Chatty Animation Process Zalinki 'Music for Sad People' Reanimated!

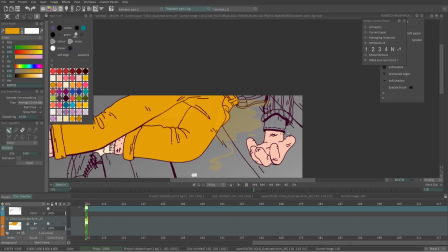8:14 I didn't really have like a set colour palette for this,
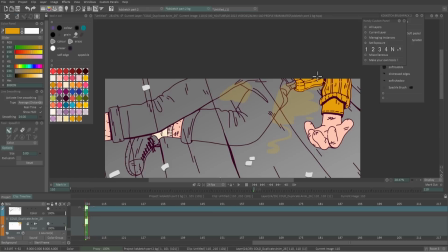8:17 and I mostly choose colours based on like how I'm feeling and how I want the shot to look. So I used the first one as a reference, and I wanted everything in this section to be like super bright,
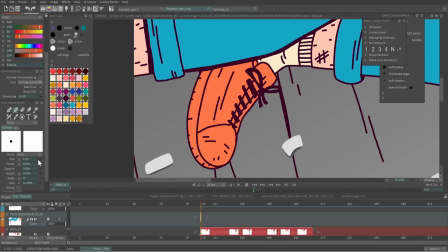8:30 very colourful, indies, kind of street fashion-y. And now once I was finished with the base colours,
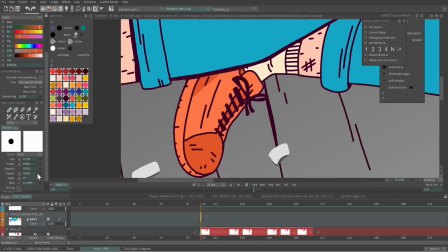8:37 I started colour picking the blood from the previous shot and
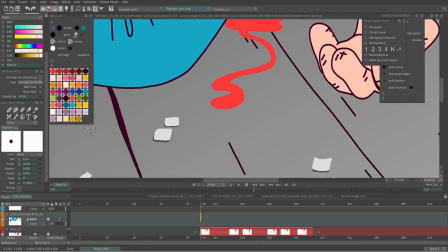8:42 added a little bit to the clothes where he was laying on the blood spill.
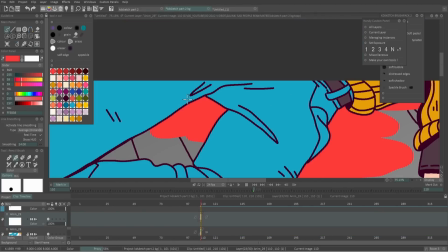8:47 There isn't much on, I don't think I put any blood spill on the first character in the first shot,
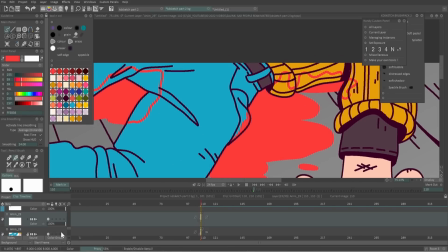8:53 but I felt this one was more appropriate, so like he'd been laying there longer,
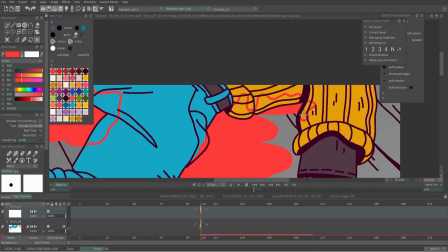8:58 you know. This is very morbid, but I hope you don't mind. This is my thought process as I was going through the animation.
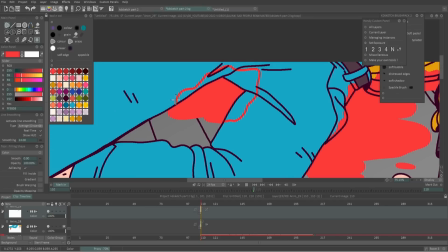9:05 So changing the blending modes on the blood spill on the character's clothes did
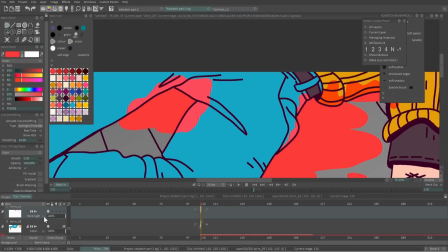9:10 sometimes look like they'd wet themselves, and that was not the vibe I was going for.
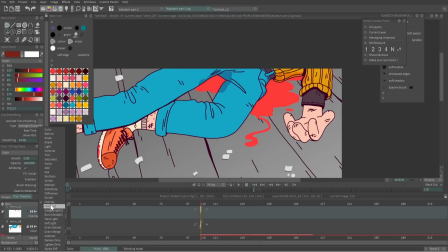9:15 So I turned off the blood spill layer on the clothes and started doing these shadows and just following the line of the creases,
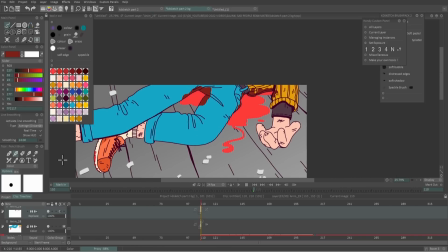9:23 and where like the leg was over the top of the shoe,
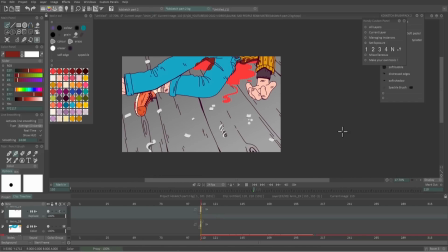9:27 where the cuff of the jumper ended and sort of stretched over the t-shirt underneath.
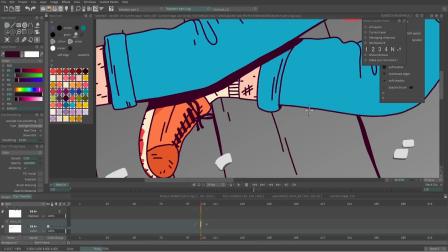9:33 Now obviously I hadn't done any work on the actual floor layer,
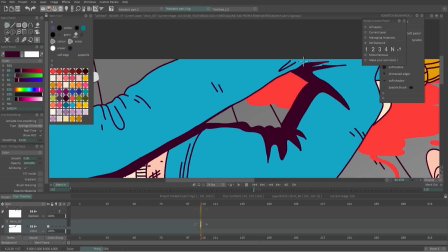9:39 and in the first shot I had a lot of textures and overlays and things that would give it kind of like a dreamy vibe,
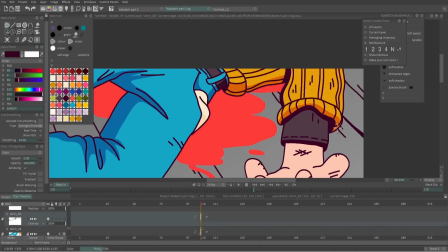9:47 which is very much in contrast to the massacre that has gone on in Zalinki's music video.
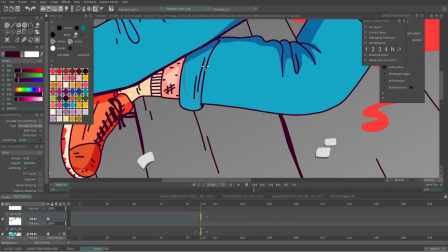9:54 So I then started turning on layers for reference from the first shot, because obviously it was still,
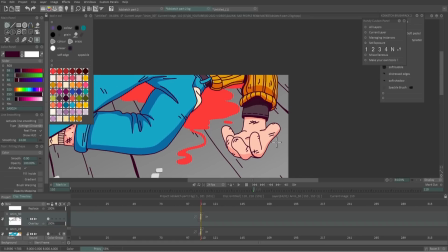10:01 what I had done with this is I had duplicated the shot and just tagged it onto the end so I could reference the color layers,
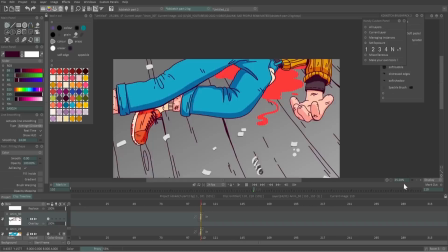10:09 but it didn't really look quite right.
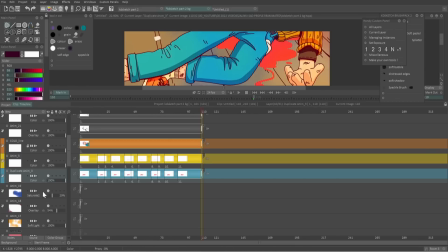10:13 There was just something about reusing the same filters and things, and I thought that it would just be fine straight away,
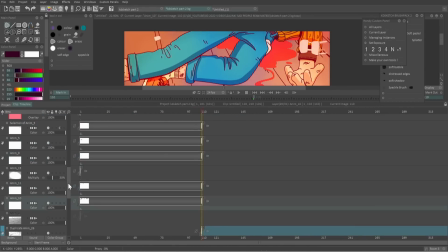10:21 but obviously the textures were in different places for different reasons,
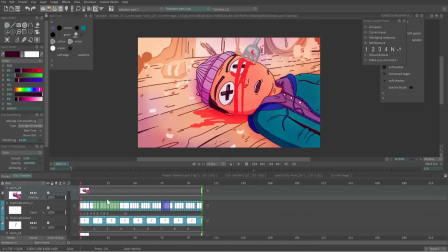10:25 and obviously highlights or shadows where like the body was would be different in this shot.
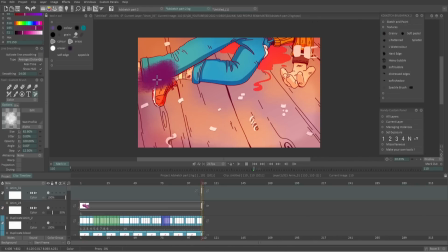10:31 So in the end I decided to just sort of loosely reference them and start
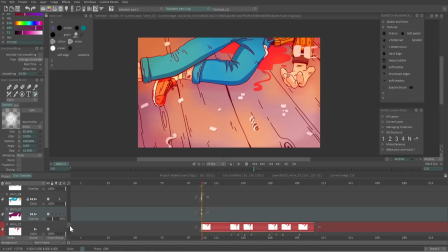10:37 adding color and texture in new layers just above and beneath like this second character.
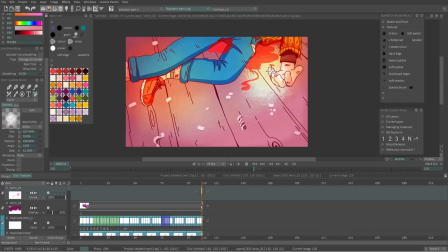10:44 I tried using the pink overlay that I used in the first shot, but it didn't really feel right, so I switched to a
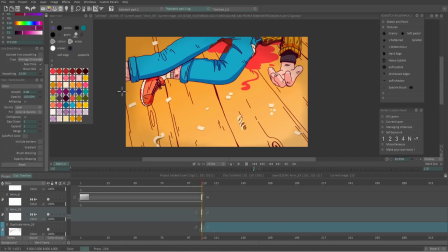10:51 yellow-ish tone and then started adding like pinks and purples, blues,
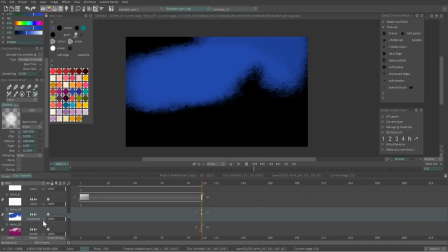10:57 and just messing about with the blending modes until I got a feel and look that I really liked.
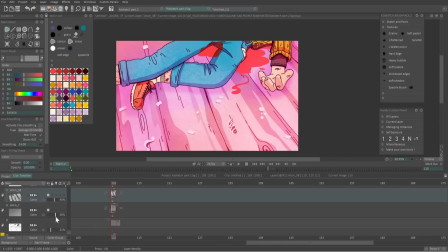11:05 I would say this shot is my favourite, but I don't think I really can choose a favourite between the two.
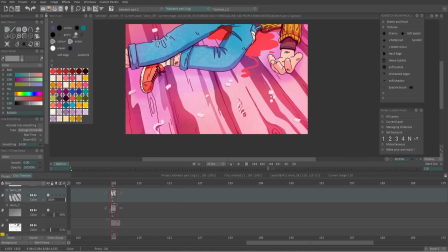11:11 They're quite different even though they have the same sort of vibe.
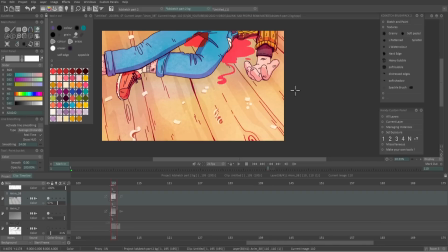11:15 What I did really like is the shadow I added on the floor in the second one,
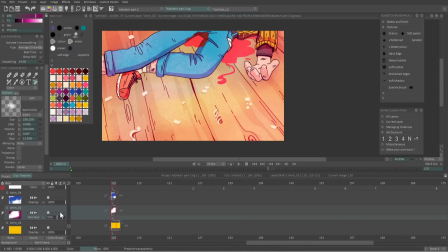11:21 and then I'm just going in and adjusting and making sure that when one shot cuts to the next it's not jarring for the viewer,
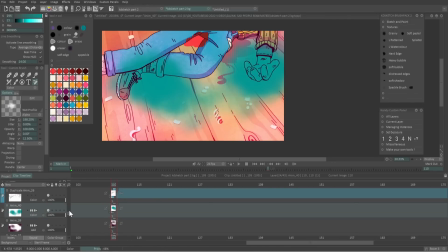11:31 because obviously at this point I was like, they are too different, they're going in the right direction,
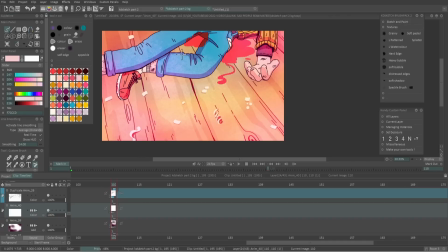11:37 but I had only really used the gradient on the floor. There was no background elements to sort of break it up a bit. So what I did was make a new layer,
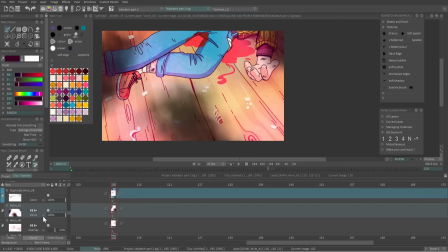11:47 and then I started using darker greys underneath the
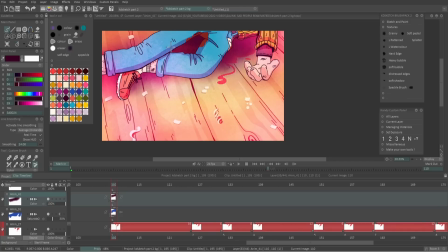11:52 character and then a lighter grey to kind of add more detail to the floorboards. Now I'm really happy with how it looks, but I'm just adding in a few more textures. Of course, going through the blending modes over and over again and adding a bit more shadow around the character where he's laying on the floor.